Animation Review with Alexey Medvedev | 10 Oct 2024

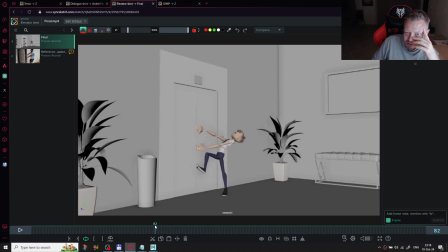We can I can also give you some notes about this part, but the really important thing that we should direct the audience in right way from the very beginning, because when I
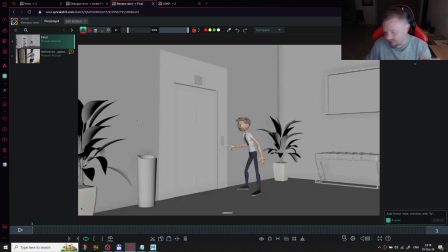see this scene like this, so just imagine that you are the employer, and you got this or just a regular animator or guy on a LinkedIn or whatever,
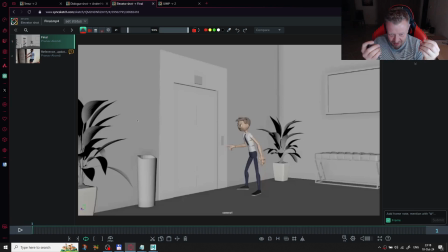and you got this and you were just bumped on this scene, and you start watching it, and you are appear in the situation when the character already angry,
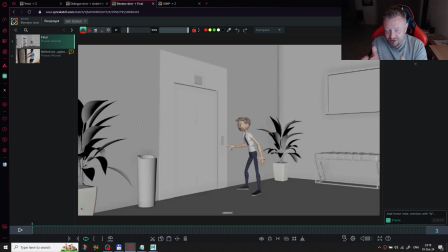and we feel that, we see that with his facial expressions, but we cannot understand why he is angry. In your reference you show that, but here is not I think we need to clarify.
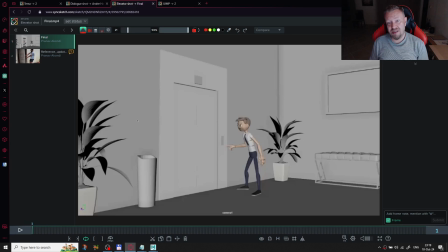So first he should stay like with especially I can predict that,
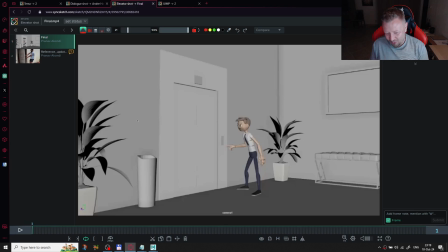think about it, that you was going to follow your reference, but you hadn't enough time to finish it, because using this bag,
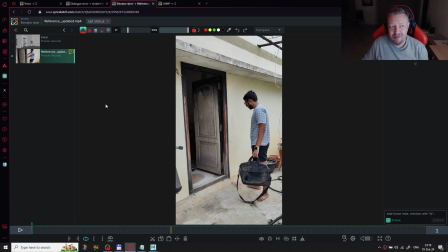that is also works pretty well here, so it add this natural things, and you know, it works more,
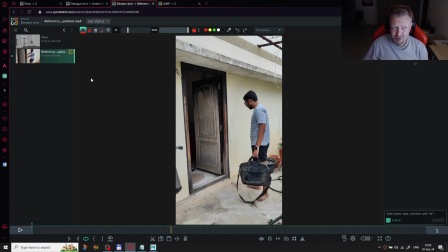so it gives more life to the character with using this bag.
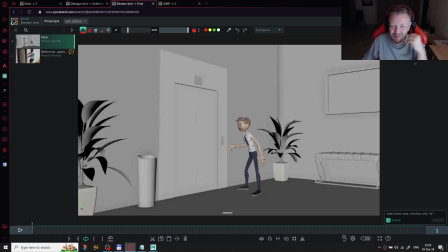But maybe you have no enough time and shouldn't, maybe even you just cut this scene from some point, but it's just my thoughts.
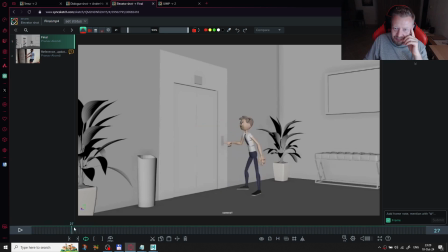Based on the notes of my instructor, which mentioned removing that in the shot.
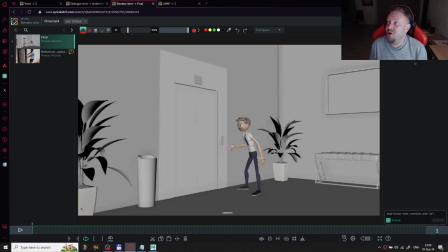That's, you know, this is the also a difficult point. So when you're studying, you should follow the only one teacher. So you shouldn't show it to
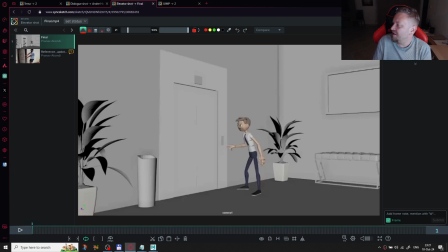another teachers or mentors who will direct you in different angles, in different ways.
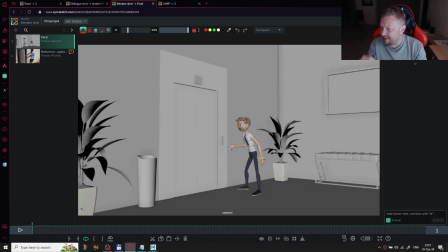But I think I explained enough now why I have this opinion. That appears right from the very beginning of this shot.
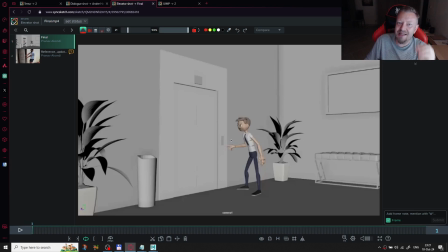So I see that he is angry, and yes, I can imagine that he is angry that because he is waiting for a long time for this elevator.
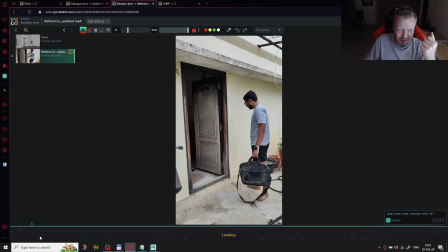But in your body acting, especially this, I love this stuff,
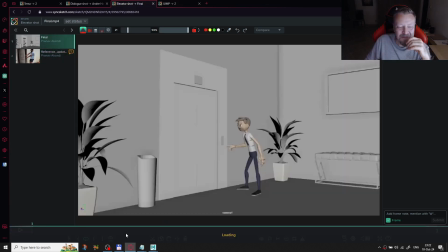where it is. It's so alive. If you, I think it's as important as the rest of the of this cartoony acting stuff.
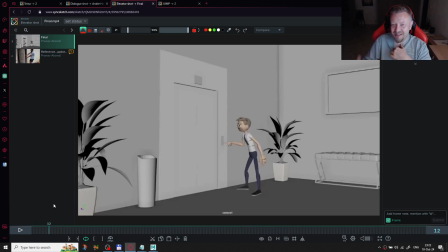To change the mood and show that why he become this so angry. I can so if you decide anyway to move this
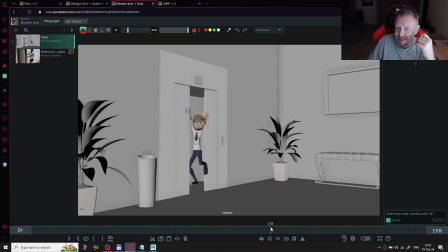to change this first part, I can recommend you to maybe cut some stuff from here. I think you can remove.
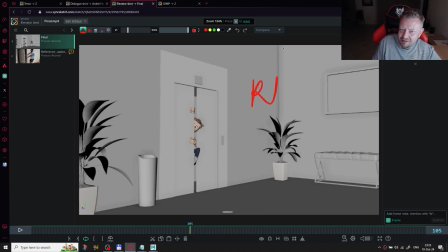I think you can start from here and directly move to here. So cut all this middle part.
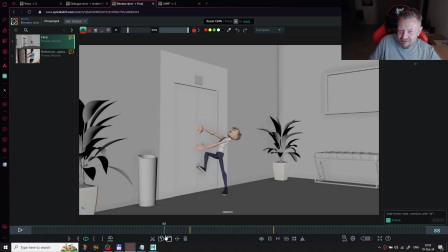Yeah. If you have no time to finish, or it's actually pretty long,
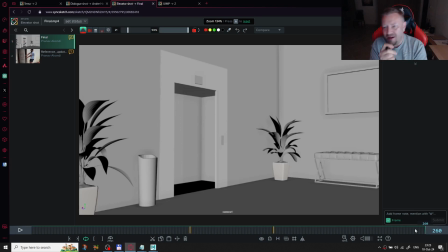when you should show the scene to the especially in your reel. With the rest, I'm done with my German, looking to make this version. I can add the beginning, maybe
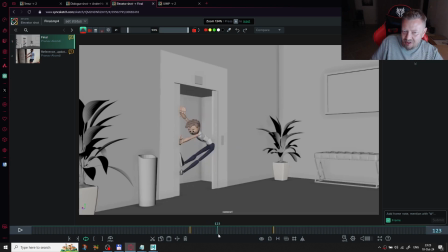this. Okay. Anyway, if you have to put this scene, all this scene to your reel, it shouldn't be so long.
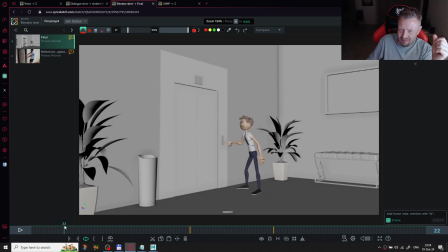You should cut it from this position, I think. But the story is not works without this. Or just from this position, if you want to show your cartoony stuff.
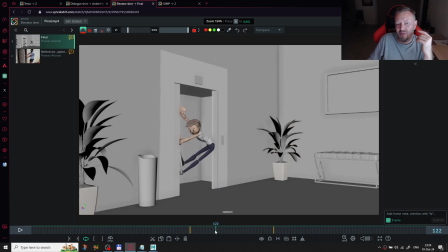But if you cut this part when he's trying to move like this and go directly from this pose to this one, I think it also will works well.
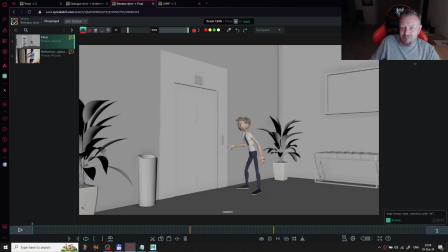And let's talk about body mechanics and small stuff, which I like, mostly like. So, or we can use, yes, that I think that's much better.
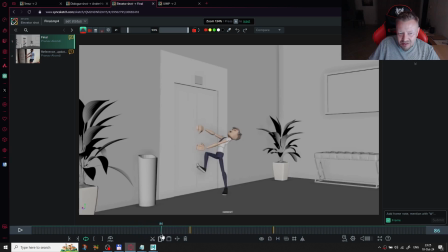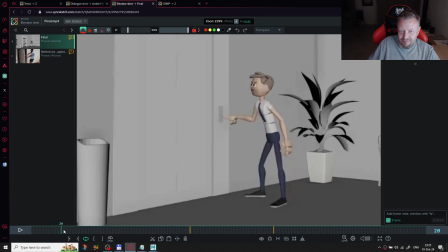I think that could be better if you put some buttons here, which audience will recognize
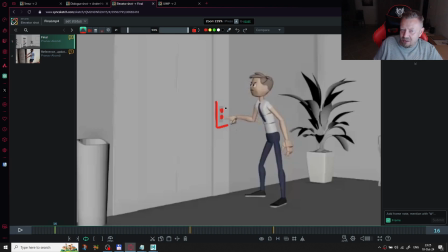that this is actually what she is pressing, because some elevators has only one button. Yes, here, but he is pressing the button, lower button, I think.
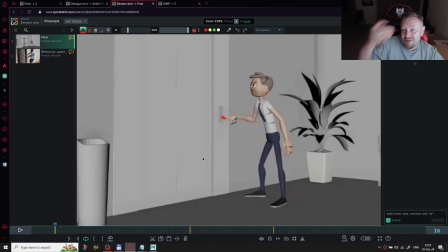He is going downstairs. Yes, he is going downstairs because when the doors opening, he falling down. Yes, but that would works better if you show the audience
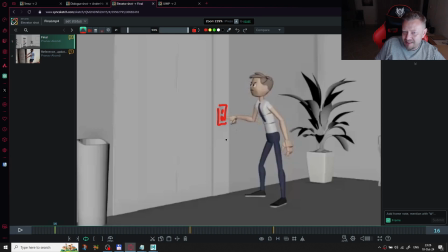clear that there are two buttons and he's pressing the lower one. It's just like visual storytelling works.
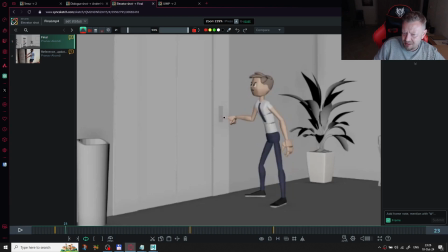So some things should be done more accurate.